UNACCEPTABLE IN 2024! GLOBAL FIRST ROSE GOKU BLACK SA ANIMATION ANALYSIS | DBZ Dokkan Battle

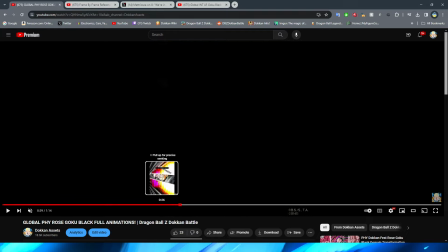I know we definitely don't have a comparison for that one because they didn't show that animation in the initial little bit of the animations that they did show.
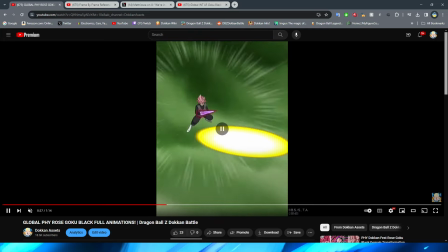So when it comes down to this one, it is so simple, but it also just doesn't really look that good, right? Obviously, for these counter animations, they always make them very, very simplistic, very quick,
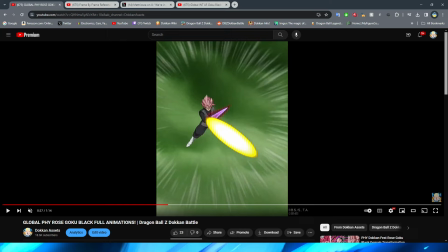but i don't know man i'm not really a fan of this one you obviously have the small rosé
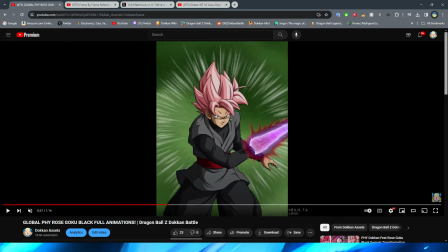lift up the hand before they zoom into the shot which to be fair this asset does look very nice right we have rosé bring the aura back or bring the aura back bring the sword back rather and by the way you're telling me that they could animate the sword here right you could see that the key is actually moving properly but in the close-up shot that's probably his best looking shot of all
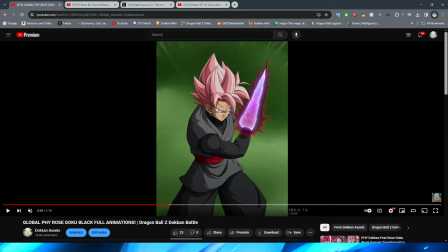the animations they don't animate it what why
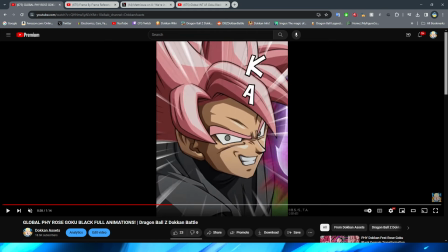why would you not animate it like that either way though we have the zoom in and the change of expression i would have definitely preferred a little bit more uh i don't know transition into the expression but not only is it kind of funny i guess it sort of fits rose for being absolutely insane for him to just go
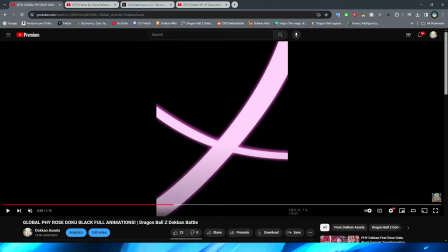so i'm not too bothered by it but then of course they don't really show him actually swiping the attack we just get the is that super smash bros we just get this impact frame here um where obviously it's
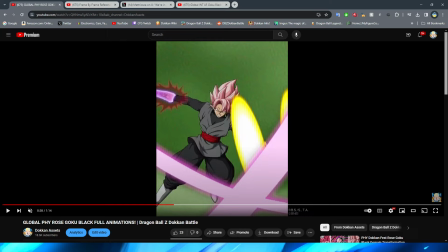supposed to imply the slash and then of course you get it um you know like on the screen with the key blast cut in half
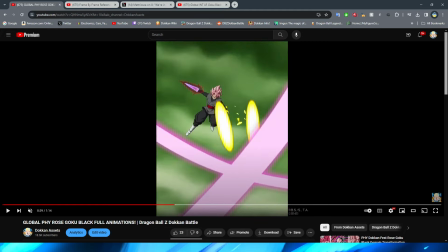and quite literally just him sitting in the sky they do move his arm up a little bit but it is basically just two circles with a little bit
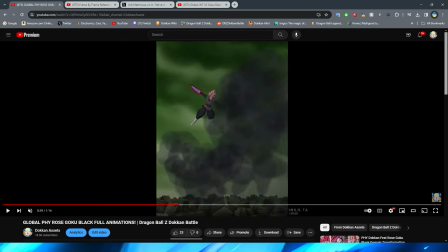of aura that explodes i don't know man i'm not really a fan of this one to be honest this is very like lame looking
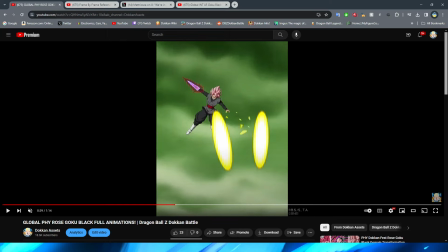in terms of the key blast right like this is the thing that i talk about that they do so good in other animations this is the opposite of that where they don't make key blast look lifelike or dynamic where you know you have the energy changing shape and you know the lighting is different and like
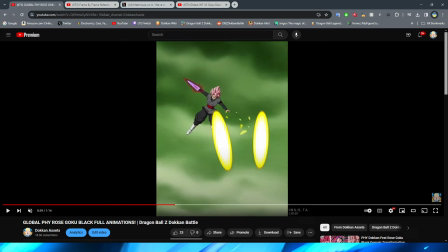it's increasing in size and decreasing in size rapidly they literally just put two circles on the screen right they're sliding two circle pngs across the screen
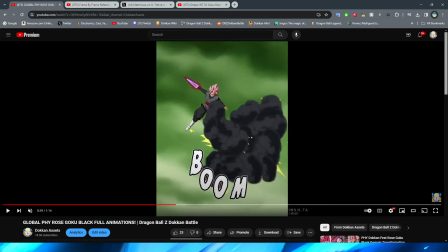that's what's happening right so it's really nothing insane right um i guess at least it'll be quick but it also kind
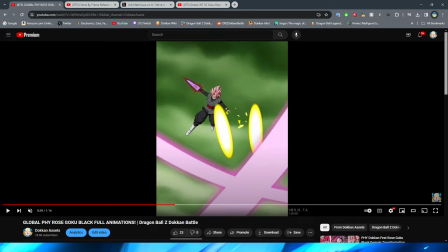of doesn't make sense depending on the key based super to be fair though that one's a little bit more difficult to get into because obviously when it comes to it right it's hard to kind of like give a specific key based super that will work with everybody because obviously sometimes they're firing you
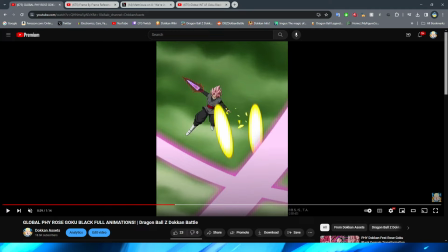know like balls of key right like the rapid firing key blast you know that's vegeta's technique or sometimes it'll be like an actual beam right like in this animation for trunks right it was an actual beam so of course the key is not going to be consistent but definitely
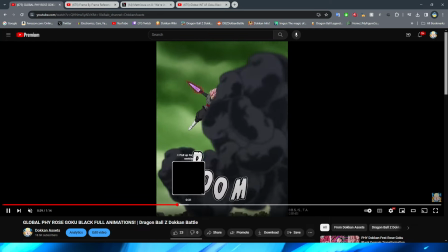is a little bit off-putting excuse me all right so we now move on to the
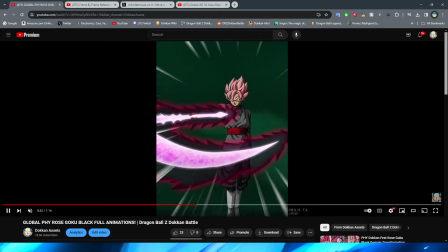animation of rose holding out the psyche
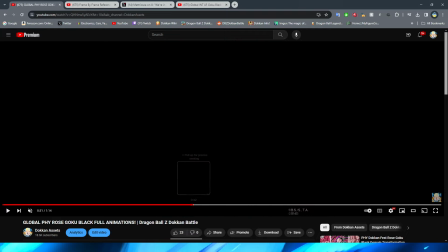right and this part is pretty cool i think that this is definitely
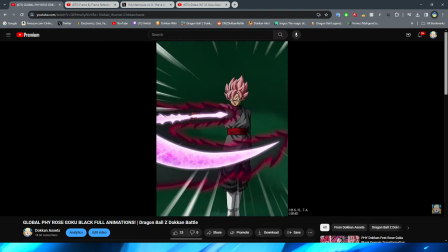another one of his best animations this is the actual active skill so i like this shot of him holding out the scythe and then
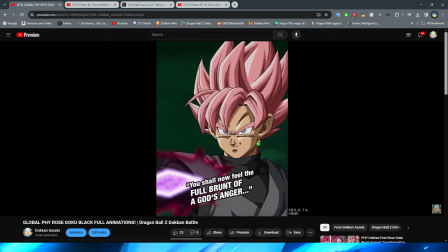they cut in right which i think the cut is fine there i do like that they have the edge of the sickle of sorrow there that is pretty neat um obviously this close-up shot of rose is nice oh you're telling me they could animate this guy's mouth flap so not the gamas okay but right obviously
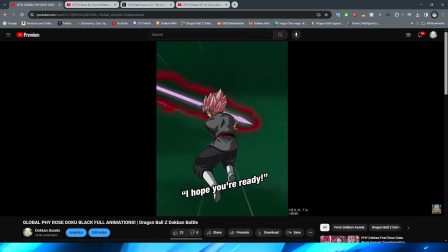this is a pretty cool active skill and we have rose spin around right before
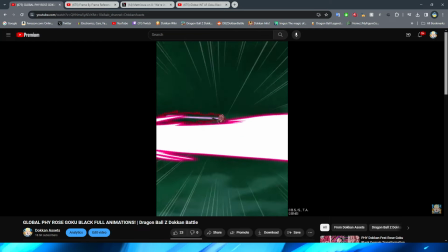slashing forward all right obviously bringing us the funny opening in
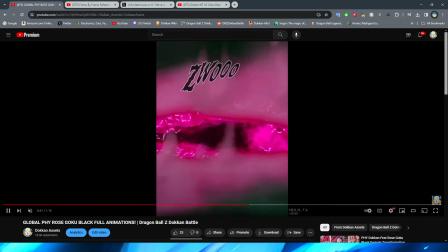the sky right now before we get to this right
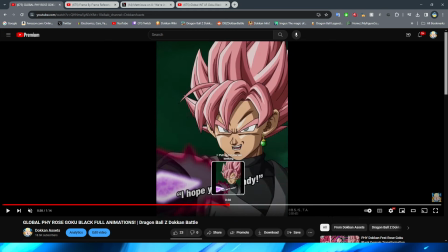let's talk about the spin um and not the kind from jojo so
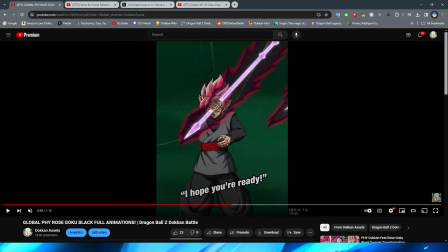when it comes to this animation i don't think it's too bad i still feel like there should be some in-between frames to be honest i feel like it's not as